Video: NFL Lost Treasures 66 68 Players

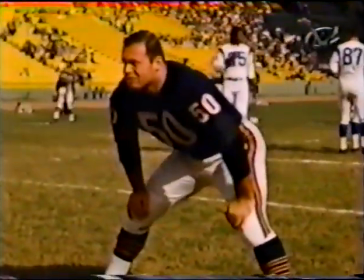(4:23)
NFL FILMS WAS DOING SOME VERY DIFFERENT THINGS AND HELPING THE NATIONAL FOOTBALL LEAGUE GROW. I REMEMBER ONE TIME, NFL FILMS BROUGHT A CREW TO CHICAGO TO INTERVIEW ME.
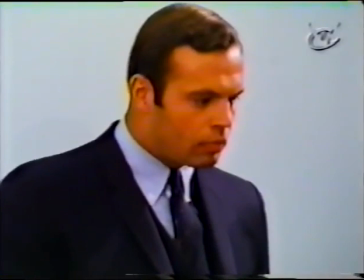(4:35)
THEY WANTED TO ASK ME WHAT I WAS doing during the offseason, which was a little unusual.
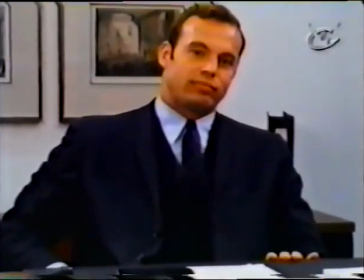(4:39)
I was in a training program with an investment banking firm. I was going to be a securities broker.
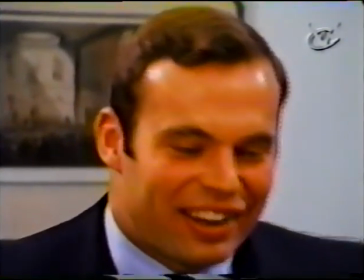(4:46) Well, if I expected to get dumped, I don't think I'd be playing the game of football, to tell you the truth.
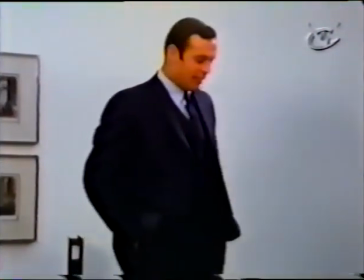(4:54)
But at the start, we were rookies at this game, and actually we were a little rough around the edges.
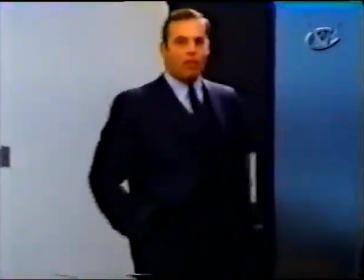(4:59)
Back then, we weren't sure whether the players should sit in one place.
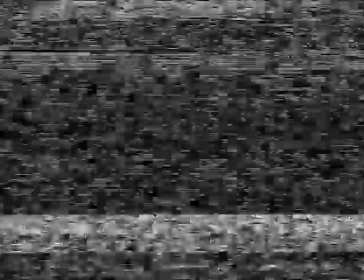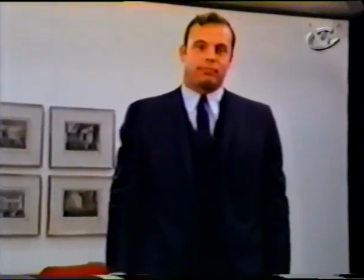(5:21) And that's how we basically make the snap.
We were trying to get our new recording equipment to work.
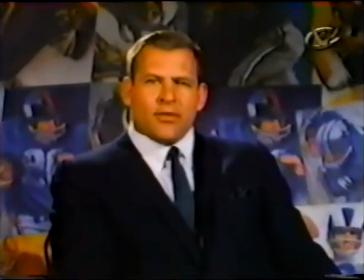(5:28) I'm Jerry Kramer, the right guard of the Green Bay Packers. I've been with them 10 years, starting in 1958.
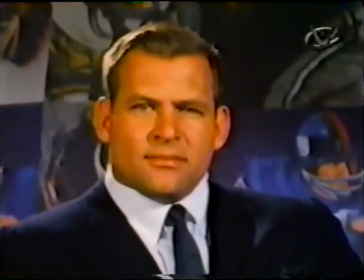(5:33)
Now, this answer by Jerry Kramer of the Packers was a talking head without the talking part.
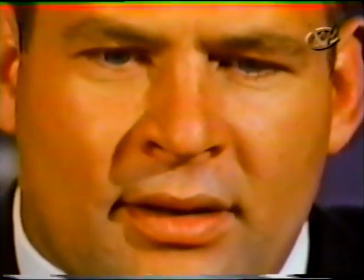(5:44) So many people...
Then when we got the recorder working, we almost killed them when a portable light fell down.
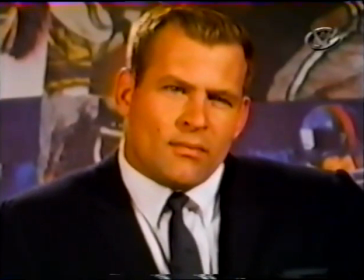(5:55) What makes an offensive lineman different in terms of what his qualifications are? Not physically.
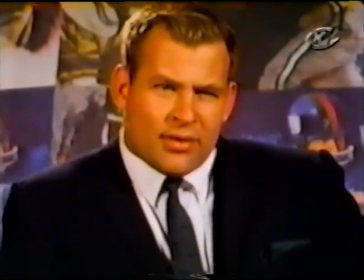(6:01) Those are not the physical qualifications. So what you want to know, they're pretty obvious.
Just getting a good, coherent interview was a challenge.
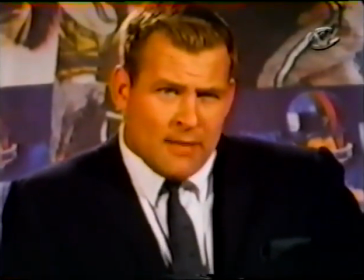(6:10) I still don't know exactly what the hell you want. All right. Playing football.
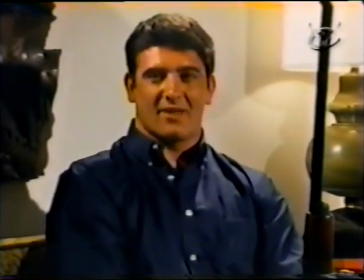(6:15)
And one of the first interviews we did was with the Browns captain, Dick Shafrath, and we found out that he was a hunter.
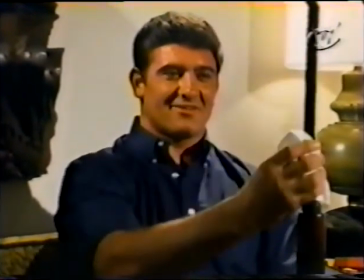(6:21)
So we thought, well, this would make him feel at home. WE'LL GIVE HIM A RIFLE TO CLEAN OR TO STROKE OR WHATEVER.
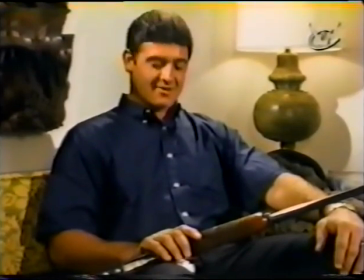(6:26) I COULD USE THIS GUN, BY THE WAY, PROBABLY SUNDAY. DOESN'T LOOK VERY GOOD NOW, DOES IT?
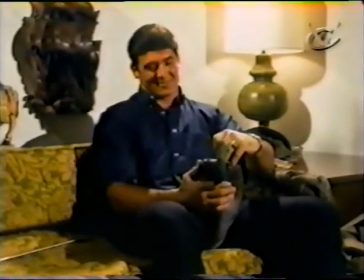(6:33)
THEN WE GAVE HIM A DUCK. THAT DIDN'T WORK EITHER.
IS THIS ALL RIGHT?
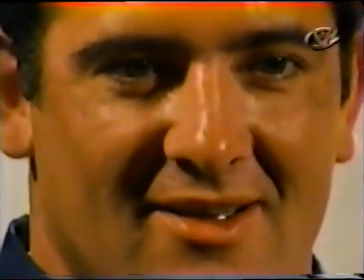(6:38) NO, FINE.
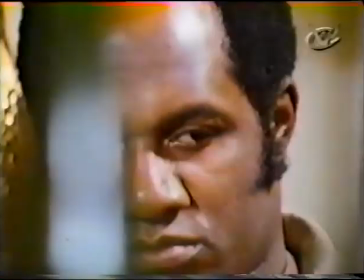(6:41)
NOW HERE'S AN INTERVIEW WITH WILLIE DAVIS OF THE PACKERS. AND I FOUND THESE TWO POP BOTTLES IN THE TRASH.
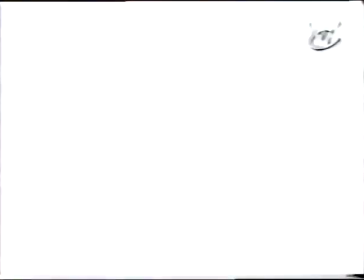(6:48)
AND THERE WAS A FRENCH DIRECTOR NAMED CLAUDE LELOUCHE. And everything that he shot, there was always something in the foreground.
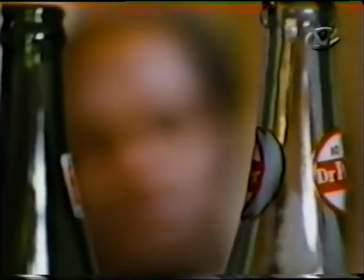(6:54)
And it was supposed to be sort of a defocused, artistic kind of a foreground shot.
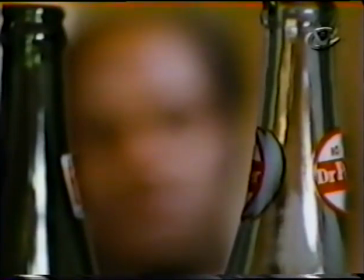(6:59)
And Willie was going to look at me through the pop bottles. Meanwhile, he didn't know what the hell I was doing.
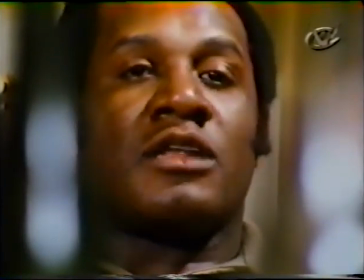(7:04)
He was confused. He was like this. Nothing else. The whole thing was so forced and still that it didn't work out right.
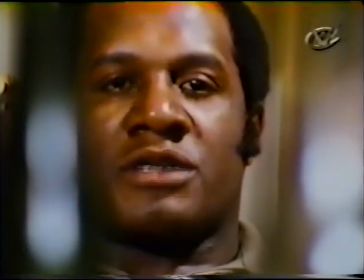(7:12) It was very important to me.
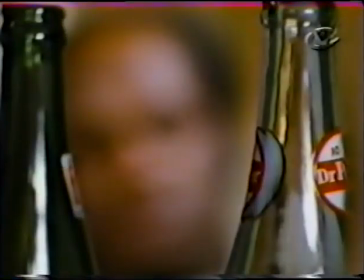(7:16)
Our sponsor was Coke. And here they saw these two Dr. Pepper bottles stuck in the front of the, you know, the lens.
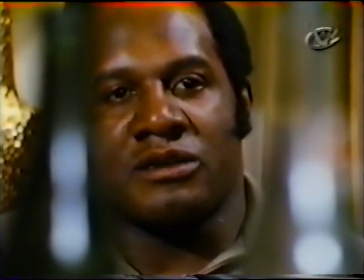(7:24)
And they said, what the hell is this? So none of that interview was ever used because we had no idea of the concept then of product placement.
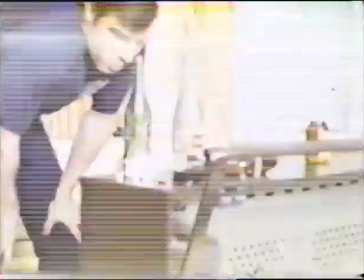(7:36)
Strange, but possibly ahead of its time.
At Burger King, we're always trying to make habit your way better.
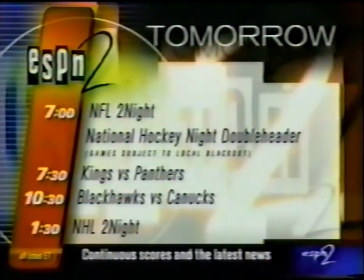(7:41) As the Kings meet the Panthers, followed by the Blackhawks and the Canucks.
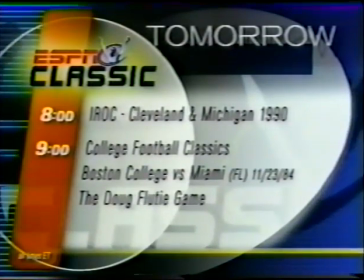(7:46) And on ESPN Classic, IROC 1990, and a college football classic, BC vs. Miami, the Doug Flutie game.
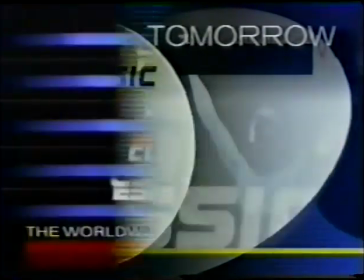(7:54) Do you have all the ESPN networks?
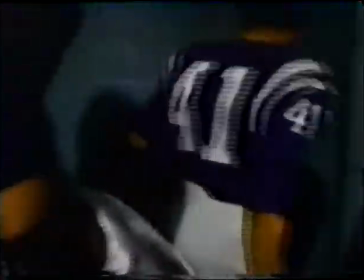(7:59)
In 1966, there were only 14 NFL teams. That's just 560 players in all.
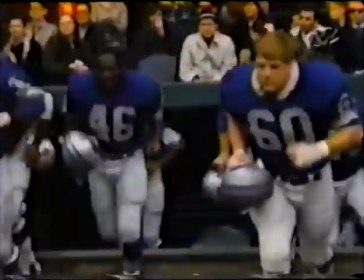(8:06)
Since free agency was far in the future, rosters stayed pretty much the same year in and year out, and you got to know not only the stars, but you got to know everybody.